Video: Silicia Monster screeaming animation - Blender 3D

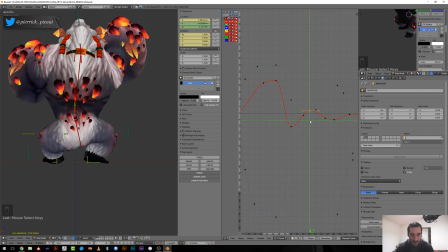Here, this motion is useless, so I can get rid of it. And add another key and add some absorption to the movement. So we form on this feet, go down, and then start to,
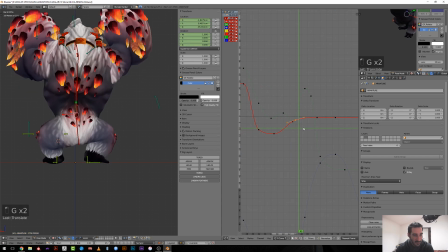should be a little faster, go the other way before he slam.
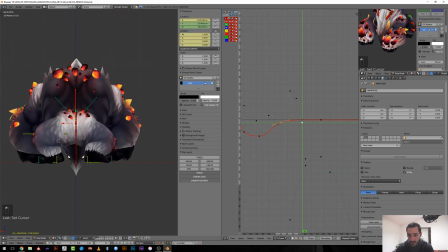So when you will slam, I will make him slightly absorb its movements to this side. And once he has touched the ground, he can go back into place. So now why?
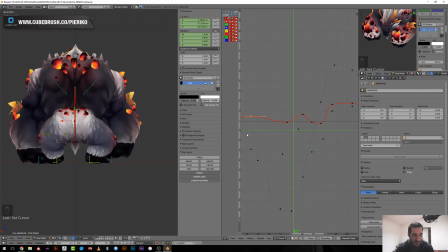Okay, he's leaning to its left foot to be able to raise this one.
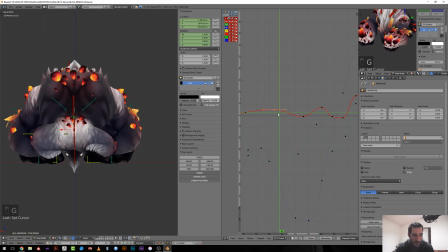So it makes sense. I can push this one here. I'm going to the right, push on my leg, to the left. So, hold on. No, here okay, I should do this like that.
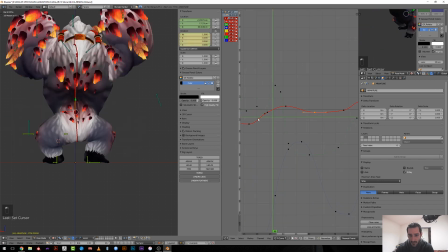Okay. Let's see how it looks. Yeah.
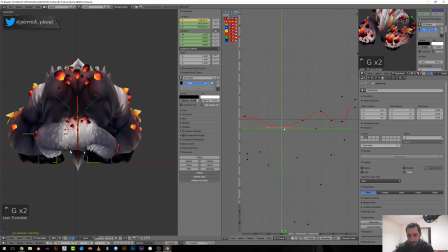Okay, so I go onto my right leg, start to push on it like way faster, and once I'm in the air, like this position, this is a small movement,
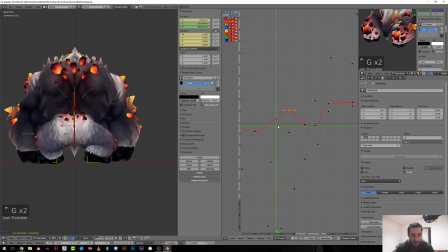I will be on an extreme and then fall down. And this is where we have a weird movement here because it is going like the other way, super fast. So let's get rid of this.
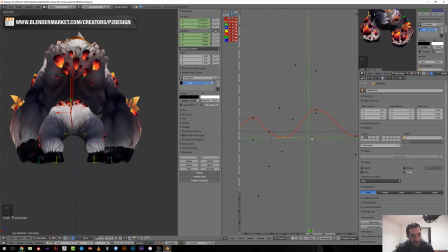And now I should have like this, but this movement afterward is really bad. So this should occur before and be less pronounced.
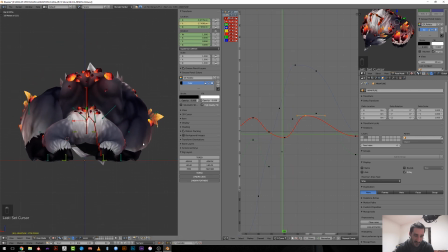So you can, I don't know, because I'm talking while doing this, but you may not see what I'm talking about.
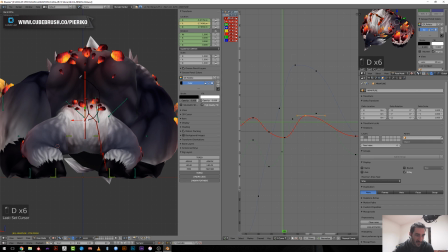Here I want a motion like this, a C shape, while it was like getting forward and then going left super fast, and that looks really, really bad.
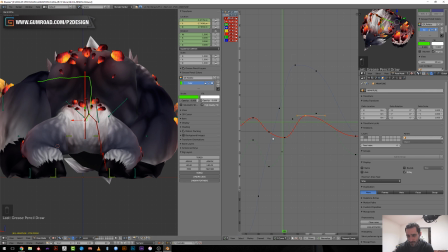What can I use? Green movement, okay. While now I have more the C shape,
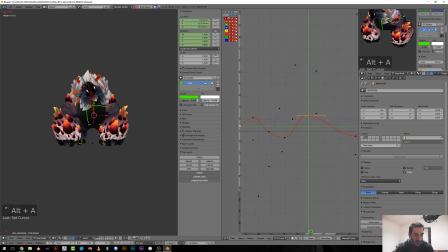and it's following the torso more or less. Yeah, that's fast. That's fast. Too extreme. Yeah, it looks better. Okay.
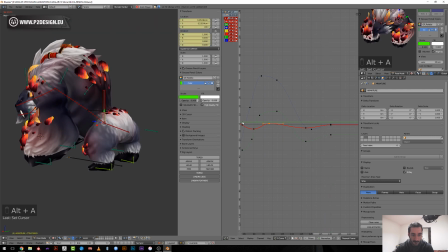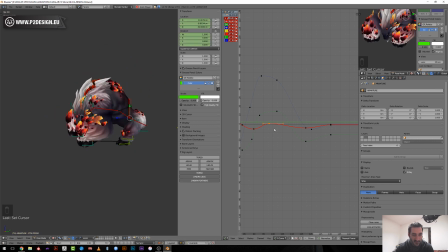Okay, so you can see I just start polishing this main torso controller, and it already looks way better
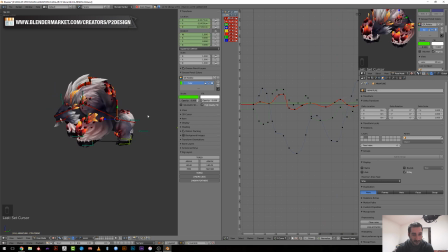than what we had with just the blocking. Or maybe you think like it looks like crap and you're not saying it in the comment because you're too kind or you got disconnected.
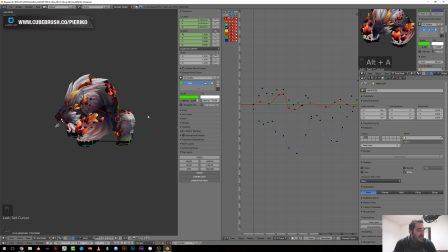No, I didn't model this character. It was made by Emmanuel Rolf.
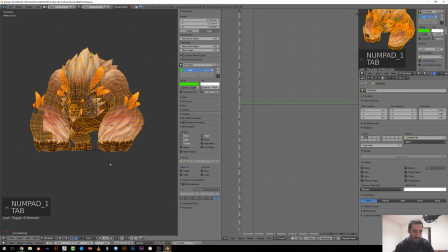I can show you the topology. It's well, it's good. It's not perfect. There are
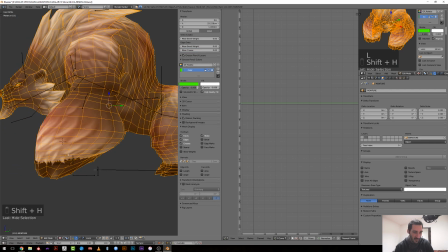some place where it could have been more simple, like those loops are way too much.
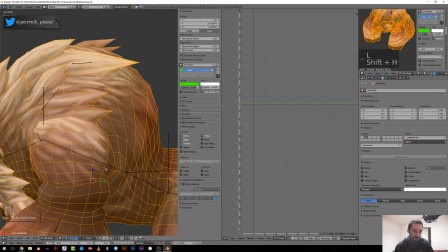And one of the problem here is that there is those hairs, but that's always the case,
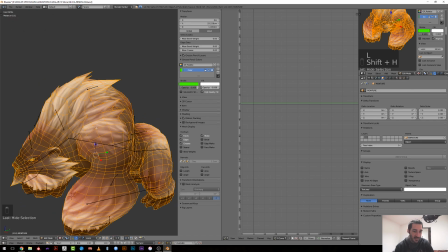are a bit complicated to deal with when you are weight painting, because you don't have proper topology around the shoulder.